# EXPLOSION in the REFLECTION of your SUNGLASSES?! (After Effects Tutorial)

Welcome to a new tutorial. Today I'm going to show you how to blow things up in the reflection of some sunglasses. Well, actually not these sunglasses. Also, make sure to stay until the end for a little bonus tip. And full disclosure, this tutorial is inspired by the one film Riot did. It's linked up here. And one more thing before we start. This shot is from my post-apocalyptic short film Virus. If you haven't watched it, go click up here. It's pretty cool. I made it during quarantine. Watch it.
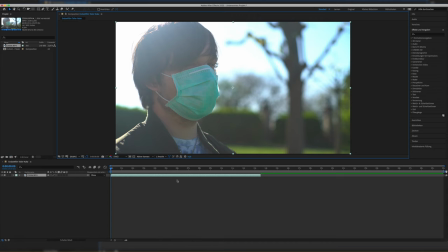Let's start. First, we load our clip into After Effects. Sorry that it is still in German. It's back from the time when my channel was in German. I made a screen recording in German. Now it's all set to English. Following tutorials are with After Effects in English, so calm down. I'm gonna tell you what to click in English.
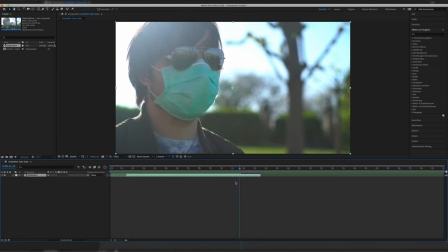Then we trim our working area, working space to our desired needs so that the clip is only as long as we want it to be. Next, we don't use the normal After Effects tracker. Don't get me wrong, it's great, but we're gonna use Mocha for this one because we need the distortion in the sunglasses as well.
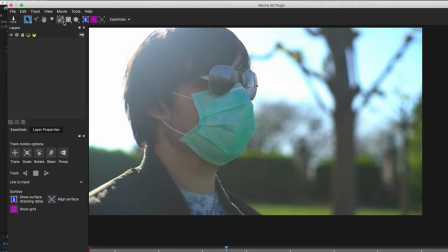In Mocha, we skip to the section of the video where we need the track and pick the pen tool. Now we select the area we want to track. Don't forget to close the mask at the starting point like I did. Otherwise, it won't work. Then we track the mask right here. First, we track the clip forwards, then backwards. It will say that one or more layers were not tracked properly, but this is okay.
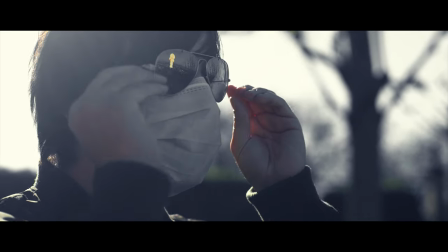The track will stop eventually when I put the glasses back on, but we will keyframe that with our hands all manually later.
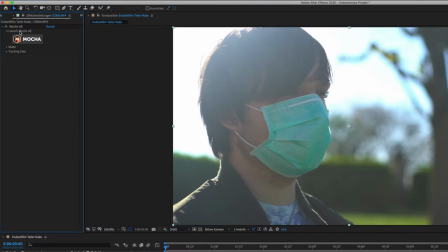Now we can close the Mocha window and open the drop-down menu on the side in the effects section.
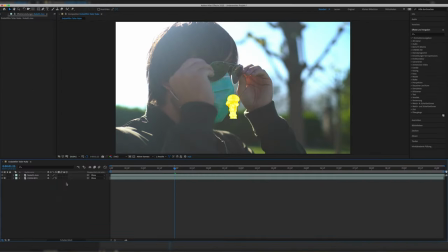Then we can quickly drop our new clip in. I got mine from the bonus folder in the Fire Assets pack from FilmRite. You don't have to use it. I can recommend it. I get not paid to say this. Please pay me to say this, I want a sponsorship. I don't have one though. Use the asset you want. Maybe I should do a pack. Maybe you should buy my pack. If by the time this video drops, I have a pack, it's linked down in the description.
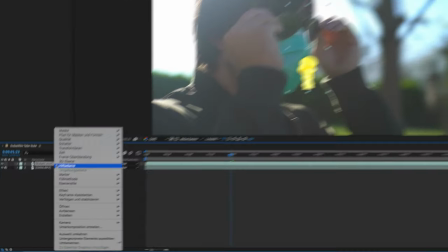I should make a fire pack. I could rent a red. Anyways, next we pre-compose our new clip, go to our Mocha settings on the side where we create track data,
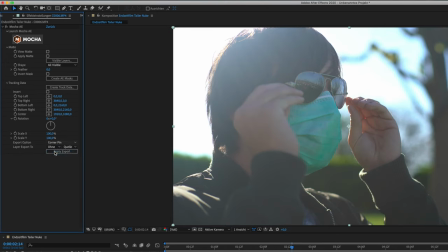set the export option from corner pin to corner pin support motion blur, and the layer export to our new clip and then apply the export.
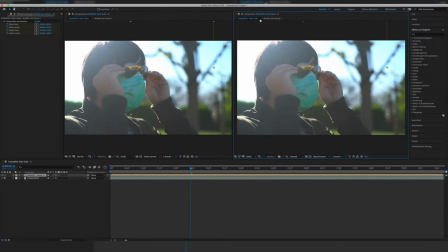Then we open up the pre-composed nuke layer in a second window so we can transform it without interfering with the keyframes of the track.
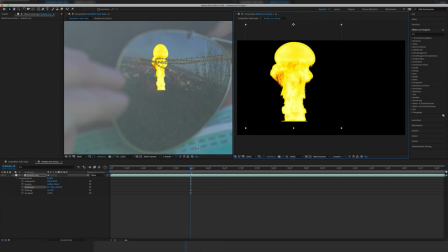Once the nuke is in place, preferably we place it behind an object like for example a house or a tree to hide the bottom of the explosion in the glasses. We select the mask tool and cut around whatever we use to hide the bottom of the explosion.
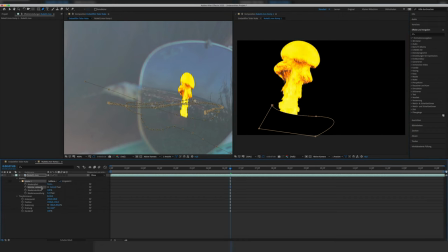Make sure that the explosion in your pre-composed layer isn't actually going outside your window, otherwise it will cut off at the top in your main composition.
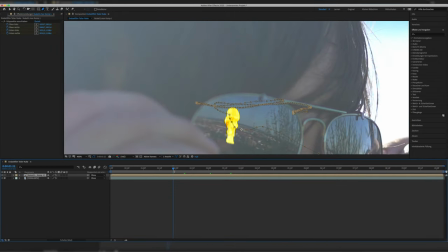Once the nuke is placed in the correct position in the pre-comp, we can further adjust it in our main layer.
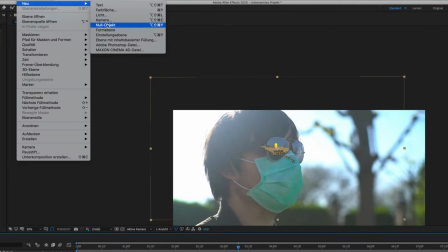Once again, we don't want to change the keyframes though, which is why we create another null object and parent the pre-comp nuke layer to the new null object.
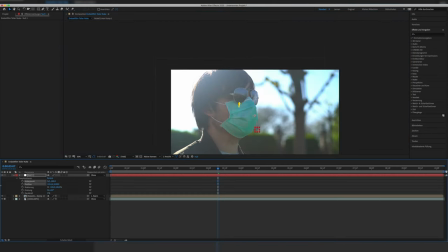Now we can use the null object to adjust the position in the main layer and go back and forth in between the pre and the main comp to really get that explosion to our desired position. Take your time, guys. By the way, I set the feathering of the mask to 5 pixels.
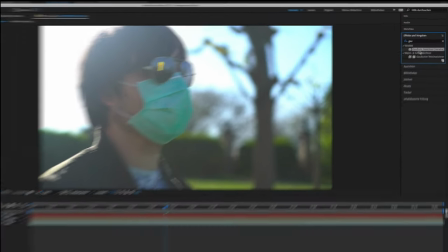Oh, and also don't forget to turn on motion blur, and I also put a little bit of a Gaussian blur on the nuke to make it blend in better with the rest of the image.
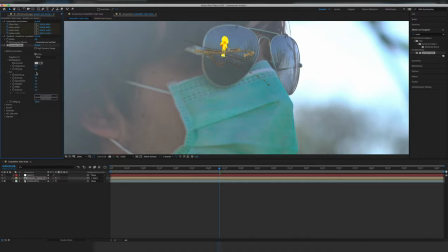This is a real pro tip. Oh, and also I did some color correction. When the nuke finally is in the final correct position, we need to hand animate the start of putting on the glasses backwards because Mocha couldn't track it all the way when the reflection in the glasses wasn't shown anymore.
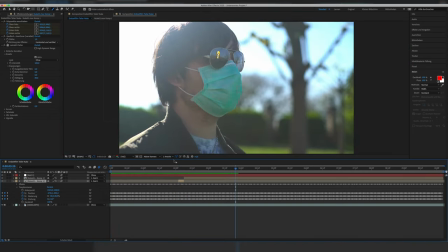It's okay if this is a bit rough because it's just a few frames anyway and no one will be able to catch some small mistakes, and the motion blur will hide some of the mistakes as well.
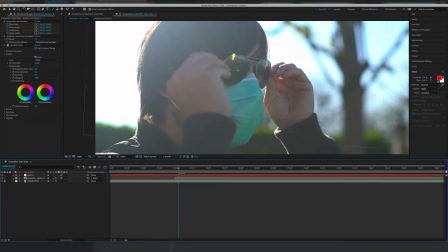This will result in the nuke leaving the frame of the glasses,
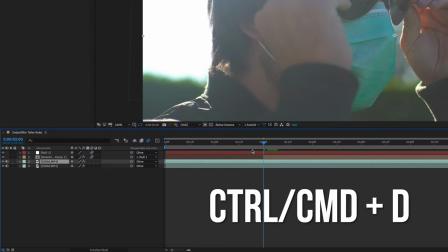which is why we duplicate the original clip one time by clicking Ctrl or Command D or Ctrl C, Ctrl V and put it on top of the nuke layer.
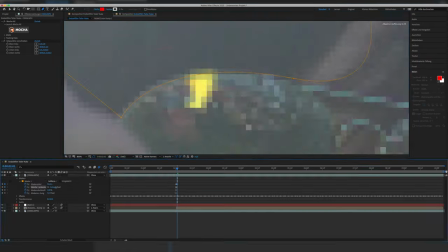Then we create a new mask around the frame of the sunglasses and also hand animate it until I put the glasses on in the clip.
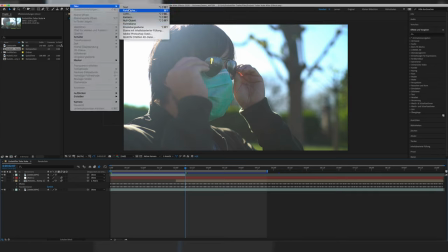Looking good. At the end, I just did some more color correction on the nuke itself,
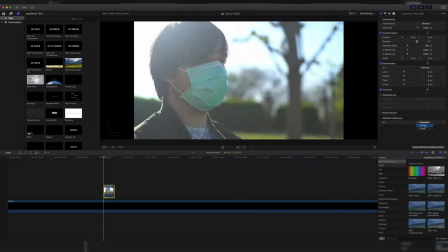exported it lossless out of After Effects and threw it into Final Cut where I applied my LUT for the final short film,
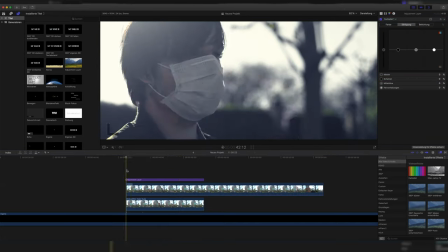which makes everything desaturated except for the red, bright, orangey things, and done.